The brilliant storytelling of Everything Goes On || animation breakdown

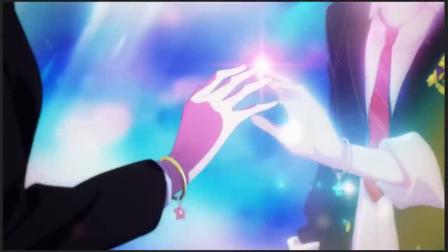And I know I just spent a bunch of time telling you that the entire storytelling of this music video revolves around the idea that Kaisa's relationship with Akali is the same as Zaya's relationship with Rakan,
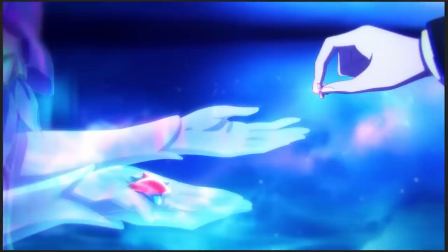and I know that it opens with Kaisa and Akali laying together and holding hands, and Kaisa staring at Akali's face through golden light and soft focus, and that Kaisa kisses the symbol of their relationship with her lips,
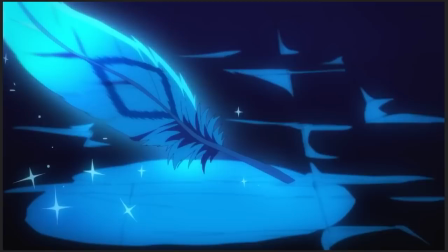and that when their relationship suffers a fracture, she collapses in a lake of tears, clutching her chest as though her heart is hurting.
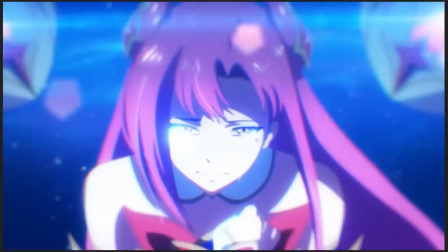And I know that all of that might seem like it's extremely obvious romantic imagery that's definitely implying a romantic connection between these two characters, but don't worry about that.
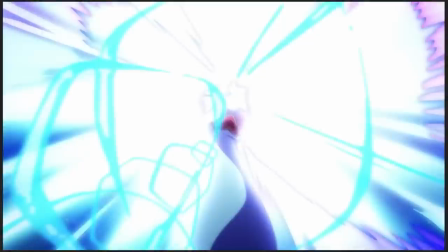Just don't think about it. Don't think about those things, because they are definitely just gal pals.
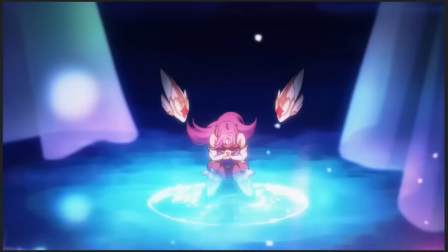Anyway, it's very good storytelling. I kind of choked up a little bit. I don't know if you could hear that in my voiceover.
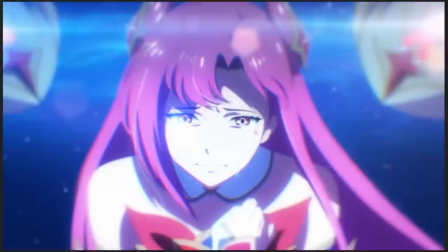I choked up a couple of times just talking about it, because the animation and the staging and the way that it's all put together,
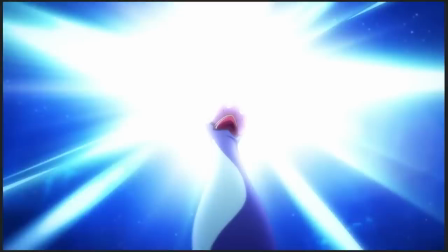it does such a good job of bringing you into their mind space. Like, it does such a good job of bringing you into how these characters are feeling and why it matters so much.
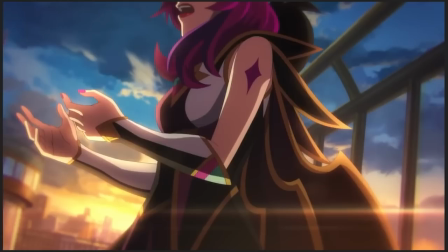And at least for me, like, it brings to mind those moments in my own life where, like, I know that feeling, Zaya,
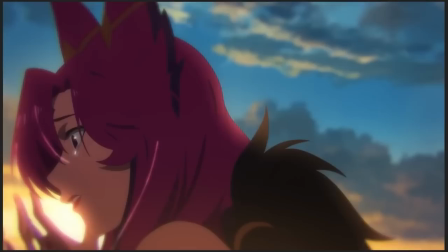of chasing something so desperately and being so fixated on it that you almost hurt yourself,
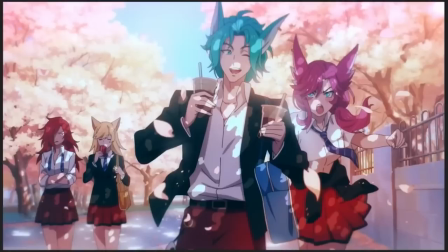and then someone brings you back from the brink, and that's emotionally a very painful moment, but also healing. Yeah, no, I've been there, girl. Know that feel. But I think it's very good.
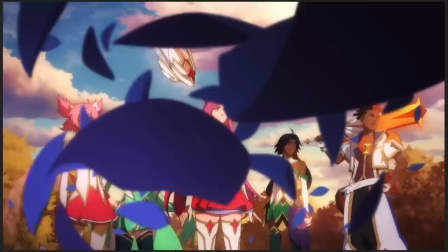Like, just in terms of how much it gets across in such a short time, especially compared to, like, the stuff that the actual Star Guardian event was about.
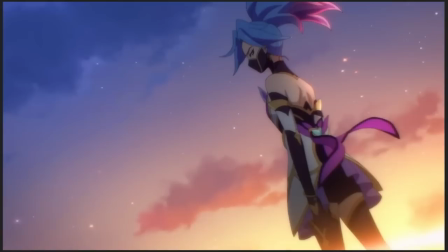It was about these two relationships. It was about, and again, right here at the end, it draws that equivalence again,
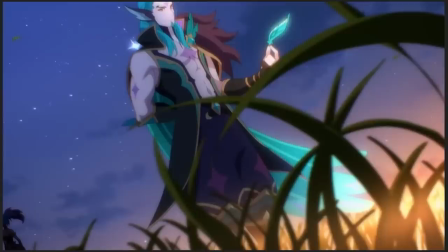that Akali and Rakan are both, like, these distant figures who are not, they're not standing together, they have, like,
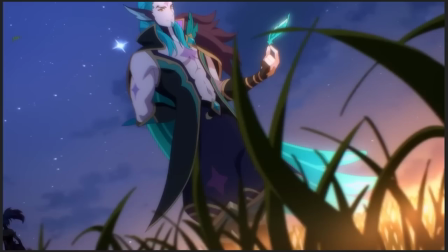their backs to one another, but they are also separate and lonely compared to everybody else, where Akali has the friendship bracelet, you can see it glinting
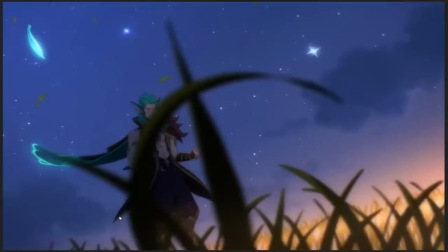on her wrist, and Rakan, of course, is holding on to the feather that Zaya was chasing this whole entire time. Just again, because no subtlety whatsoever, the chase for these two people is the same quest, essentially.
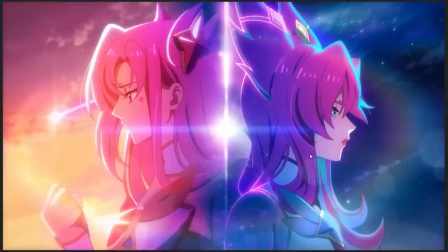Trying to bring those two back from the darkness is the same thing, and again, just in case you didn't get it, literal split screen with Zaya in the dark, because that's the realm, that's the power that she has learned to master,
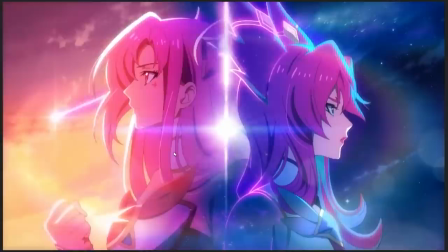and Kaisa, the avatar of the light, like, where you have, like, the comet that symbolizes the Star Guardians streaking across the sky in her background. Both of them, like, start out by looking down, sort of a little bit dour,
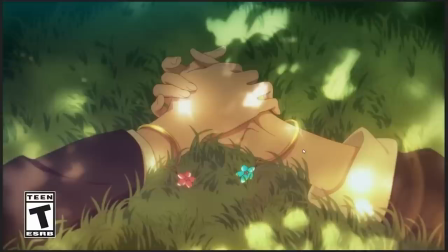and then they look up with renewed hope and determination for the future because their friends have pulled them back from the brink,
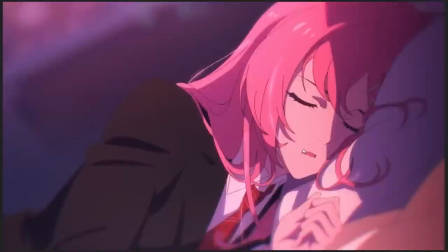etc., etc. No subtlety, but God, it works.
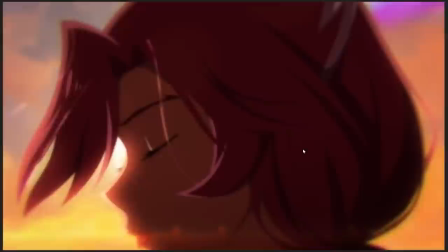Like, it works so damn well. This is just, it's a really, really good music video. I don't know that the Star Guardian event fully lived up to it,
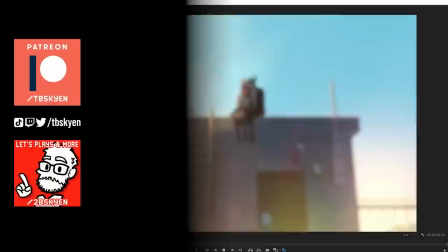unfortunately, but frankly, that was maybe also a very tall order. Anyway, I've talked enough.
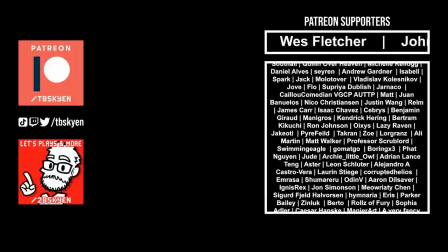It's enough. I need to shut the fuck up now. If you have enjoyed this rather wild and rambling animation breakdown, you are more than welcome to subscribe to the channel, like and comment, and do other things. Since this video was sponsored, I'm not gonna do the whole self-promotion thing with, like, you want to support the channel, you can.
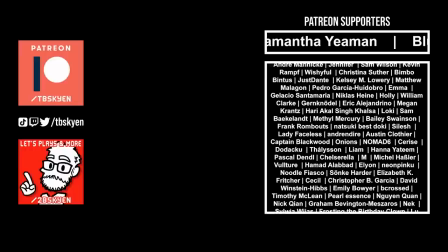I have a second channel where I do Let's Plays of things. I have a Twitch channel where I stream me doing Let's Plays of things. Check those out if you want. And other than that, thank you very much for watching. Be kind to one another.
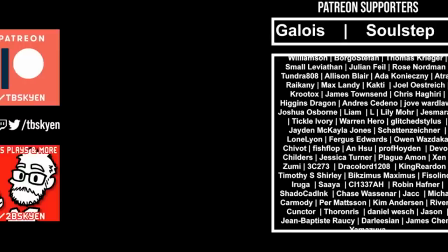Have solidarity with those who are worse off than yourself. And may the tides of history wash gently over us all.